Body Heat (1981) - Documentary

Usually, after we'd done a long scene with nudity, I'd have to go to my room and just sort of shake and sob for a while because really you do have to steal I mean the sets closed but you still have some 20 people or something you know running the camera and the sound
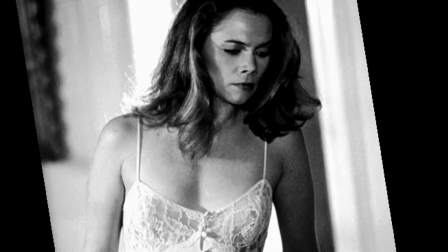(25:05)
and the lights and everything who are standing there watching you and and it's such private stuff that I would feel very shaken up by when I hear cut you know I got I gotta You know, I gotta go away for a minute, guys, you know. It was tough.
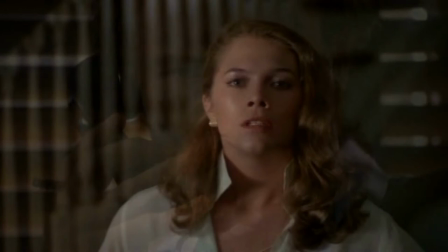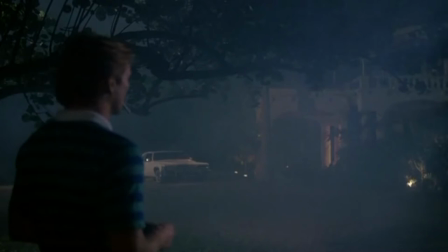Every day, there would be a surprise for me when I would go to see Daly's.
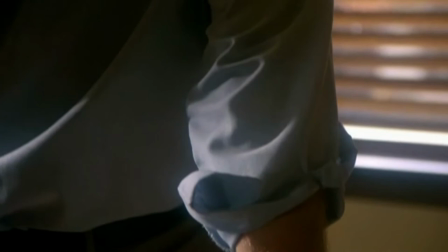(25:38)
It was as though I would absolutely be excited when I would see a shot that was a typical, archetypal noir shot. One of the visual motifs in the movie was how are they melded?
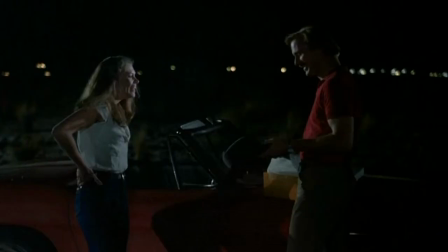(25:54)
And there are several moments in the movie when their images are melded and one is when she gives him a hat but it's not just a regular
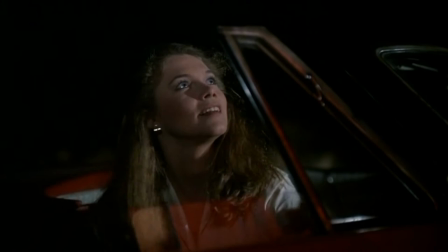(26:02)
hat it's a 1940s fedora you know a real film noir hat and then he says i want to see and she rolls up the window and
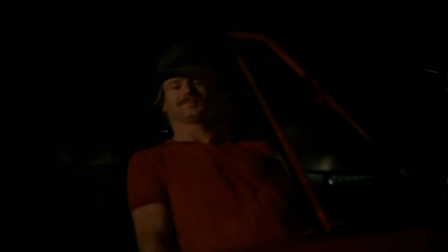(26:11)
her image disappears and his appears in the reflection on the window wearing this 40s
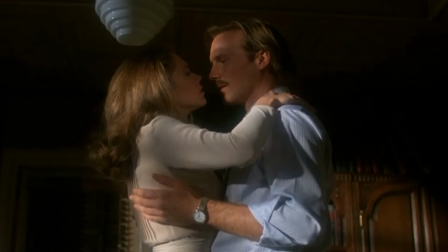(26:16)
hat and they really have melded at that point what's happened
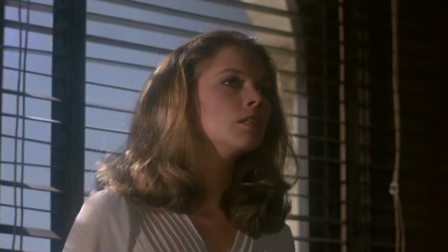(26:26)
in the office when they actually come out and decide that was a big moment for me
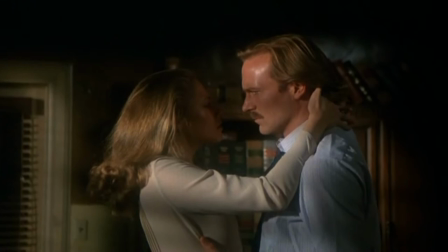(26:32)
in the movie and this is a place where we would stay a long time on their embrace and the camera booms up
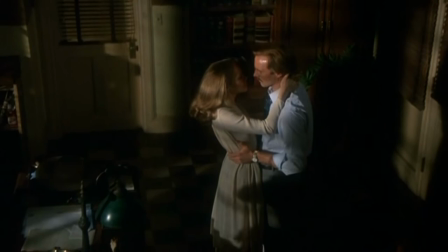(26:39)
up up above where we know that ceiling is and that's the point at which dick klein said to me you know whose point of view is this
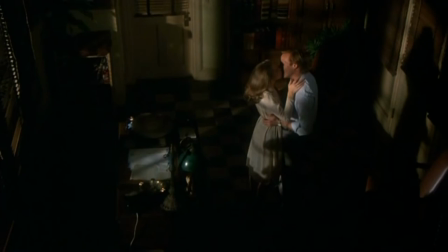(26:49)
and i said it's god's point of view it really was cinematic pulling back
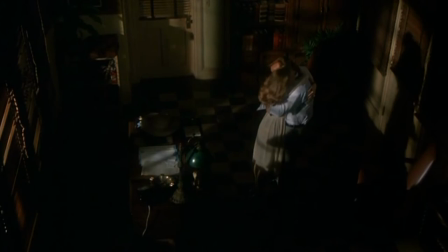(26:54)
which we do often in a film and not that it was motivated
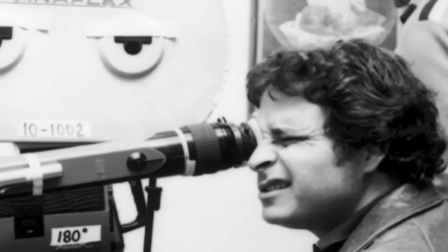(26:59)
but it turned out to be correct really correct and it was Larry's initial idea I didn't quite know what he wanted
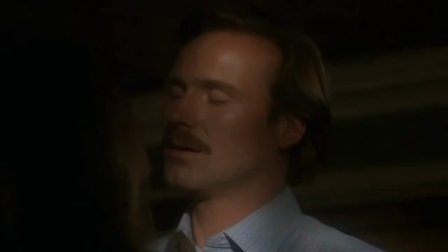(27:06)
but I think he he devised that extremely well it
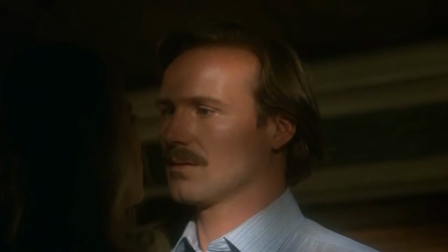(27:14)
is the moment at which they make the fatal decision and you know they they're choosing between heaven and hell at that moment.
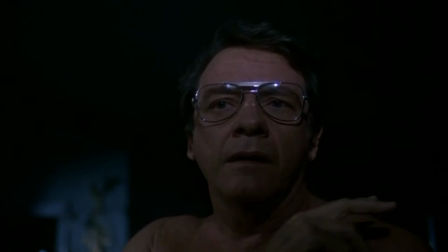(27:26) What's wrong? Huh? I think someone's downstairs. He has a gun!
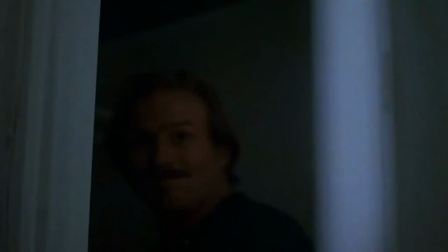(27:31) Where?
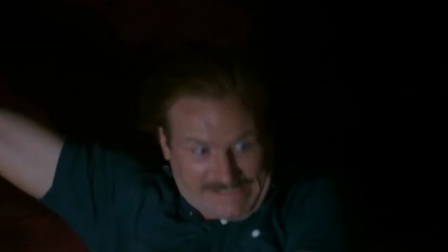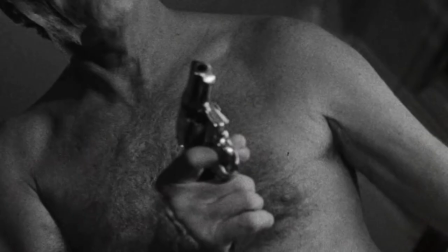(27:36)
In the 70s, we began to see violence depicted the same way we saw sex explicitly depicted.
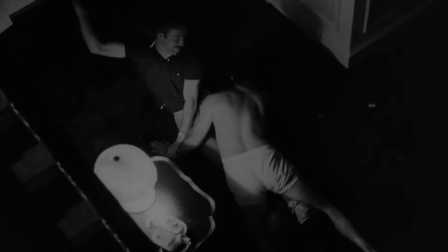(27:45)
I didn't want it to be like that. It's much more like a Hitchcock film where they're fighting for the gun. And so to me, in all movies, it's better that way. I'm not that interested to see the explicit thing.
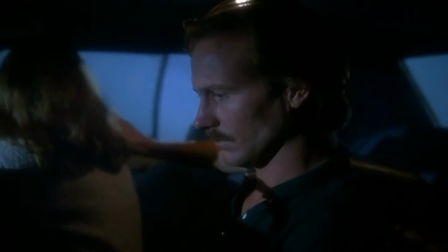(27:58)
And you think it's a movie about them killing her husband.
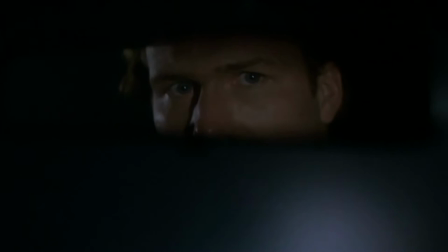(28:02)
But then at this point, it becomes a movie about her betrayal and her having manipulated him.
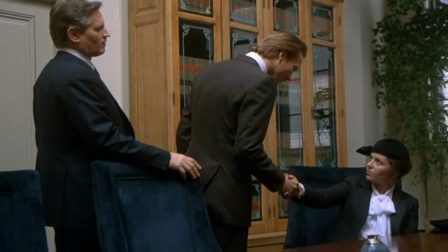(28:10)
He's really caught in the trap. They meet at a higher class law firm in West Palm Beach, and we go in with him.
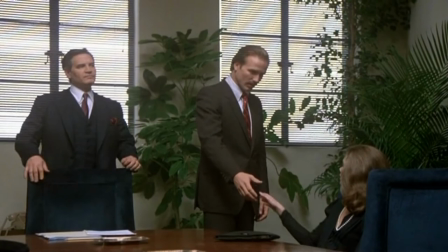(28:17)
And in fact, the room is revealed entirely from his point of view.
Mrs. Walker, I am very sorry about your husband.
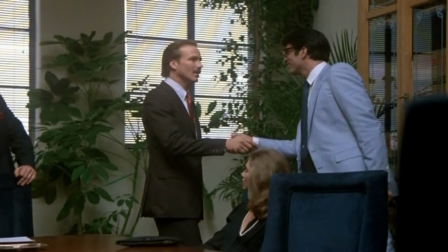(28:25) Thank you, Mr. Risi.
And what's happening is that we are discovering with Ned things that we don't know.
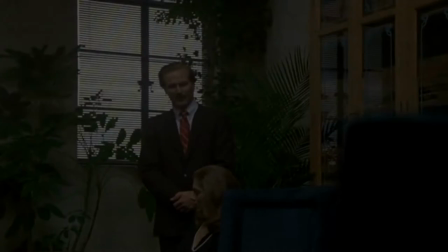(28:31)
Who are the players here? And now things are getting worse.
I want you more right now than I ever have. I know how you must feel, but please come tonight.